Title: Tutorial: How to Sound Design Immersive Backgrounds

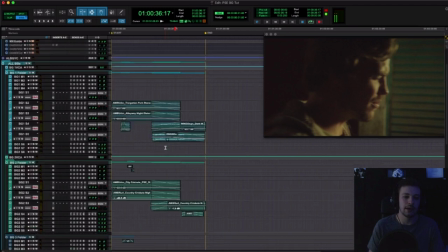37:00 But, you know, for the purposes of this video, basically, I just wanted to showcase sort of the thought process behind
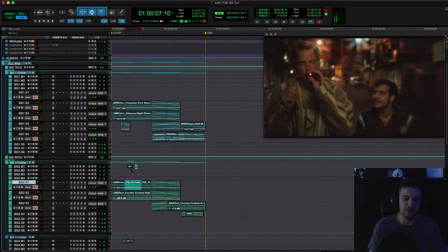37:10 going in here and making decisions for the beds that we're cutting and the specific little details that we're adding in to try to bring this world to life.
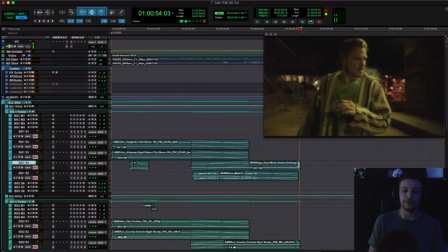37:18 Hopefully it's all making sense. So let's actually go ahead and just take a listen to this full scene here and see if, you know, we achieve that.
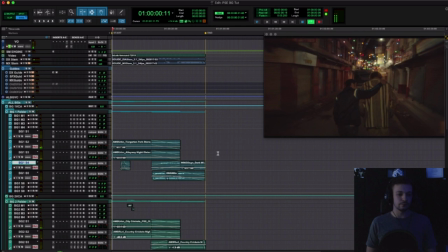37:26 And maybe we could just point out a couple things that we could improve.
You gotta be careful with the stuff that you take around here, man. You wanna take it to the next level? You wanna experience something? Climb a mountain.
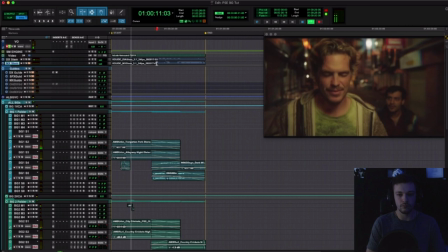37:37 You're in Nepal. Go visit a temple. Meet a girl.
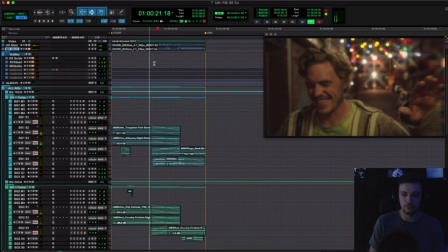37:43 Start a family. Now that's a trip. Dude, I can't handle what you're saying, right?
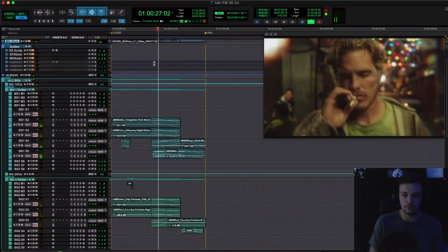37:50 No, man, I'm serious. Nah, man. People are sick everywhere, man. They just don't know how to deal with it.
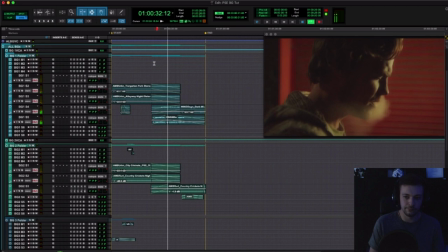37:57 Don't fuck this one up, man. You're dying. You're dying. You're dying. Just call your family. Oh, wait. How'd you know that?
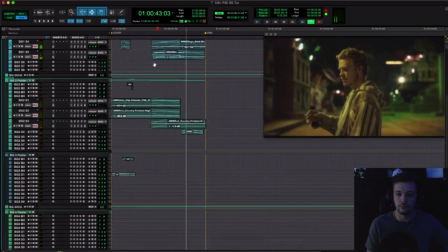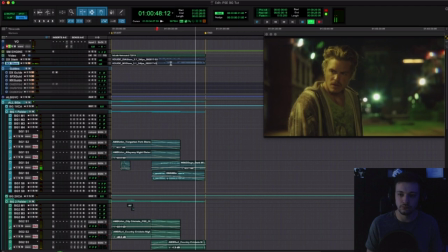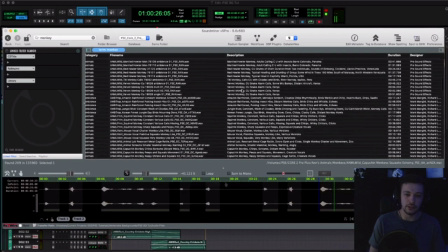38:19 To go.
Okay, let's definitely put in a couple more elements. It's feeling a little sparse.
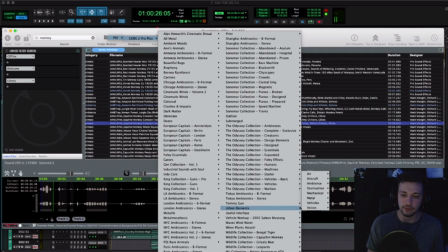38:37 Let's grab a motorcycle. So if I go into the folder browser here, there's this library that I love called Urban Elements. And in here, he's got all kinds of stuff sorted out. And these vehicles and these motorcycles,
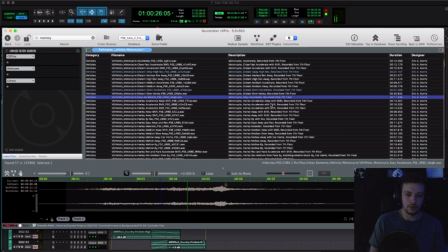38:56 that sounds good. That's probably a bigger Harley.
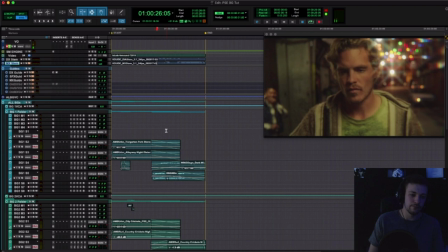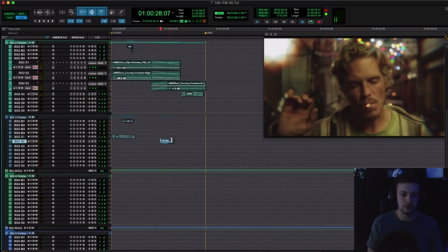39:05 That one's interesting. Let's grab this one. Go down to our third pre-dub here for traffic.
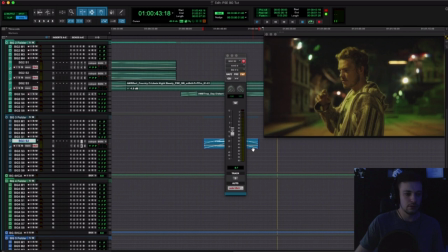39:15 Try to see what this one sounds like if we add this in here, because it's feeling a little sparse once he starts to go under.
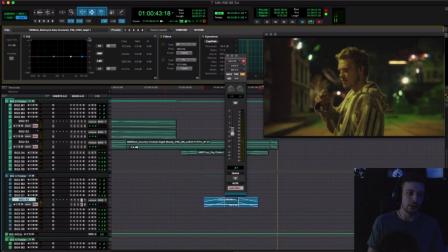39:30 So then what I would do here is I'd pop open the clip effects window and definitely roll off some of that high end.
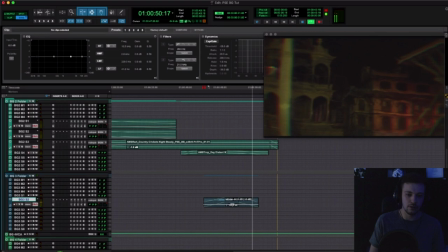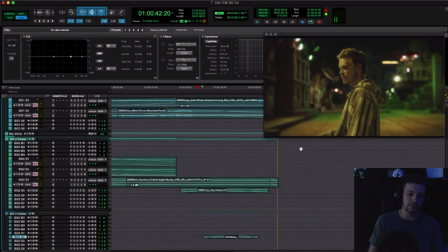39:42 Where'd you go?
Probably put another lower bass tone under here just to sort of fill out the frequency spectrum a bit.
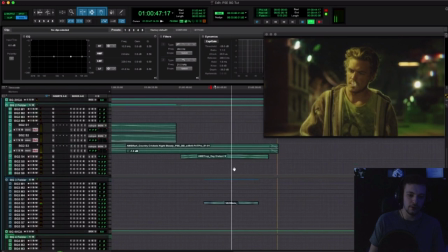39:50 Down just slightly.
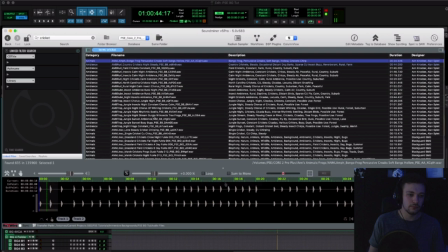39:54 And then I'd probably grab one more cricket layer.
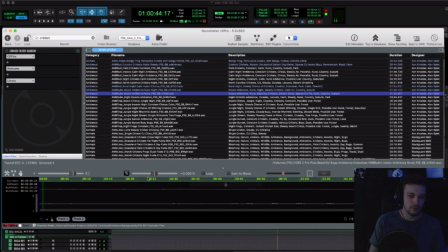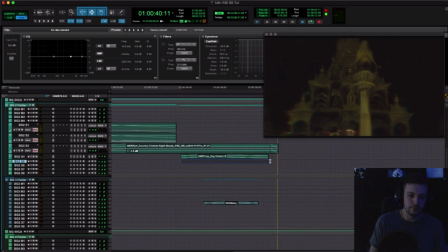Try that.
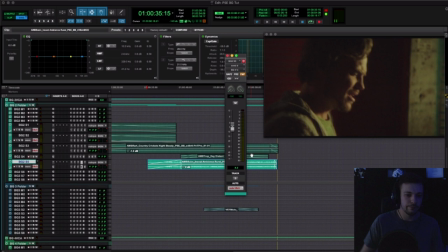40:34 This is some of the verb that we were using as well.
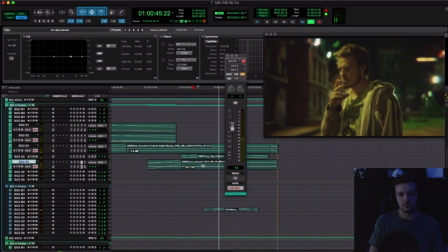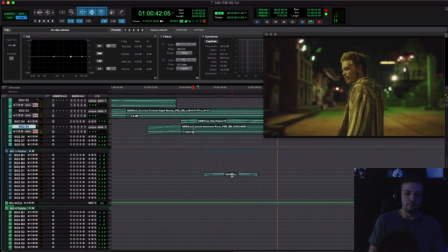40:44 So immediately that adds some more movement to the thing, helps it not feel as sparse. I'm gonna turn down that motorcycle a bit more.
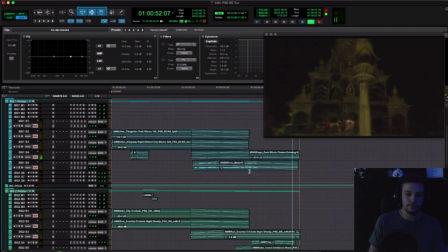40:56 You go.
And there we have it. So, you know, obviously, the thing about backgrounds is you can spend a ton of time on them.